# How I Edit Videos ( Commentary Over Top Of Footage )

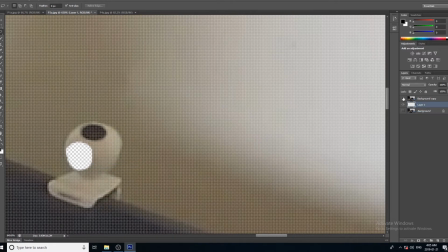3:58 than my videos usually take so I was kind of happy about that this is all I'm just confused and I don't really know what I'm doing because every video I make has a unique problems that I need to solve but yeah I eventually figured it out that looks pretty good and you know
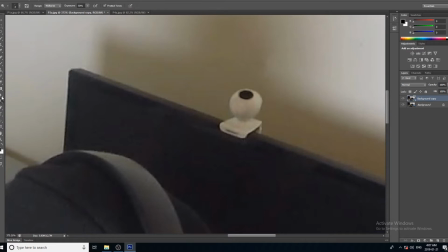4:16 up close maybe you can kind of tell but when you zoom out to what it's actually supposed to the actual size then you don't see nothing so the holographic image that I'm gonna put in here I'm gonna also have like light beams coming from the
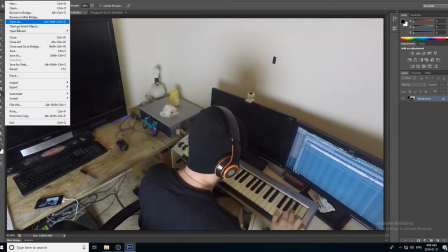4:36 from the lens and you'll be seeing that in a second because the hologram is what I'm
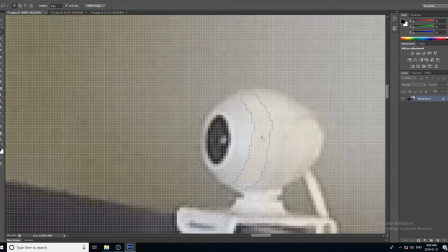4:43 going to be doing next the other reason why it was so important to have the hologram over my head was because
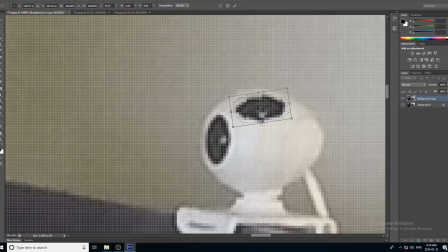5:00 I didn't want to spend hours and hours and hours masking out my head every time it went in front of the screen which would have been a huge problem if that were the case and I did have
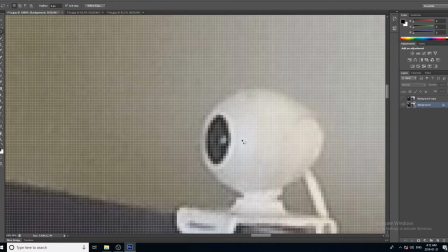5:13 to mask out certain parts of the video then I probably would have edited all four camera angles and then I would have added the hologram effect after but doing it this way I don't have to mask out anything and then
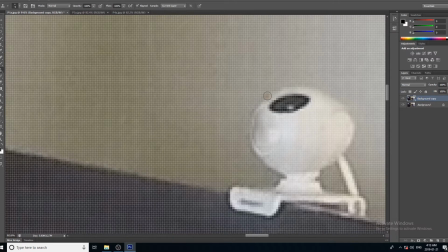5:33 I can just add the holographic image to all four camera angles before editing and then I'll just edit all the footage together after because it doesn't take any
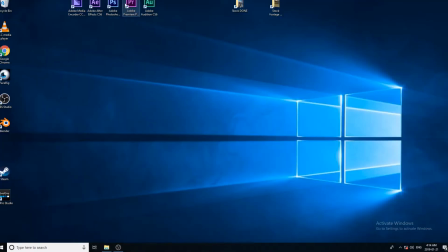5:46 extra time to add it to a three minute clip or to a 30 second clip
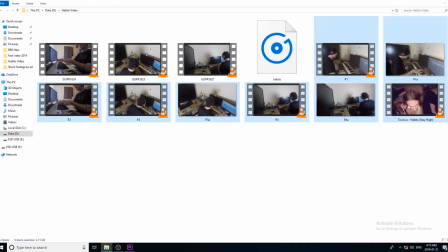5:52 because there's no extra stuff I really need to do here
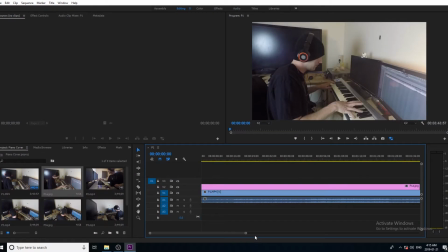5:58 we're finally getting into Premiere because I've edited all all the Photoshop images so here I'm putting the photos over top of the video
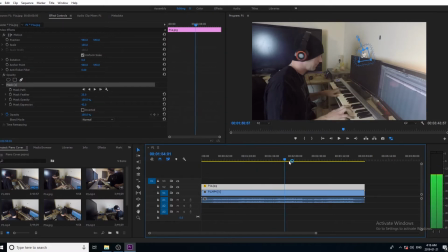6:12 and I'm masking out just the part of the photo that I need to change the camera angle
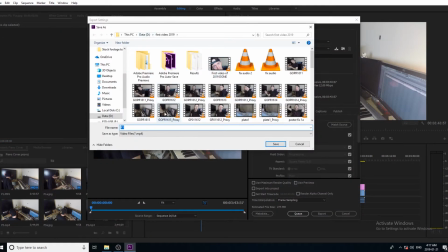6:19 so you can see I'm still moving around and playing the piano meanwhile
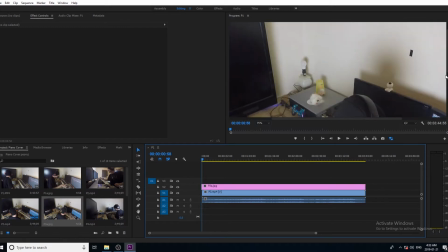6:27 I fixed the problem with the camera with the lens angle you
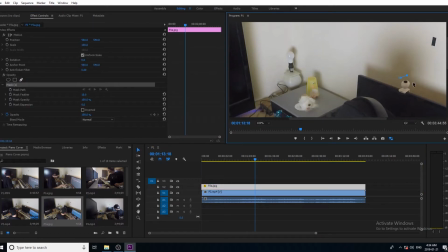6:34 can see there why it was so important for the shadows getting in the way so I had to kind of adjust different levels so
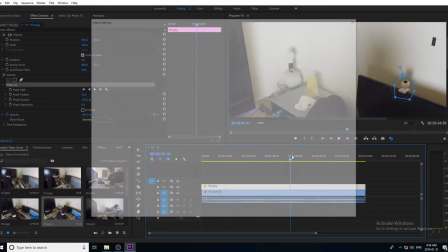6:46 it looked normal so when I move my head there the shadow doesn't actually go away because
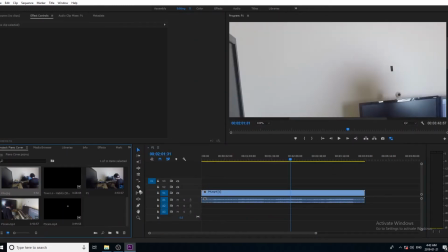6:52 it's a still image but it looks normal and if I had taken
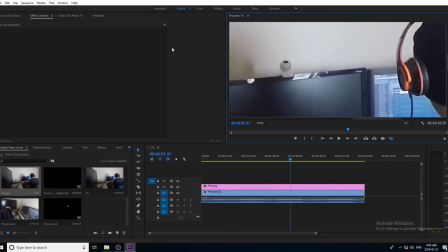6:57 a still image without the shadow of my head it would have looked weird so
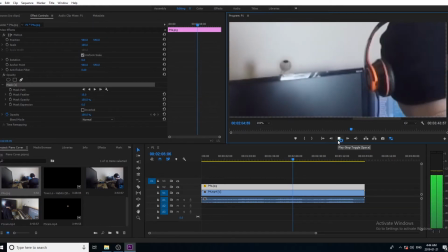7:06 I was just lucky that I thought of that beforehand because if I did all that work and then realized there was a problem that would have sucked.
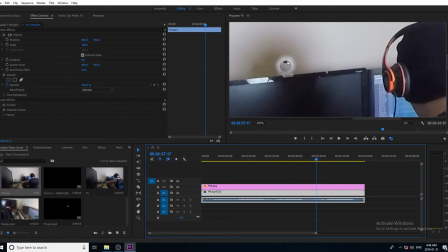7:15 Here you can notice there's a little bit of camera shake the reason is that the camera was on the table and as I was playing the piano it was shaking
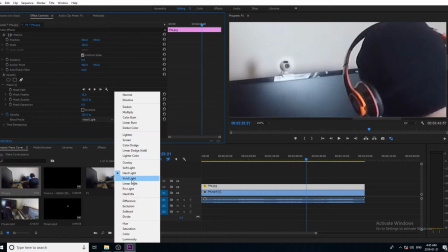7:25 the table but I was a little concerned that like I didn't want to motion track the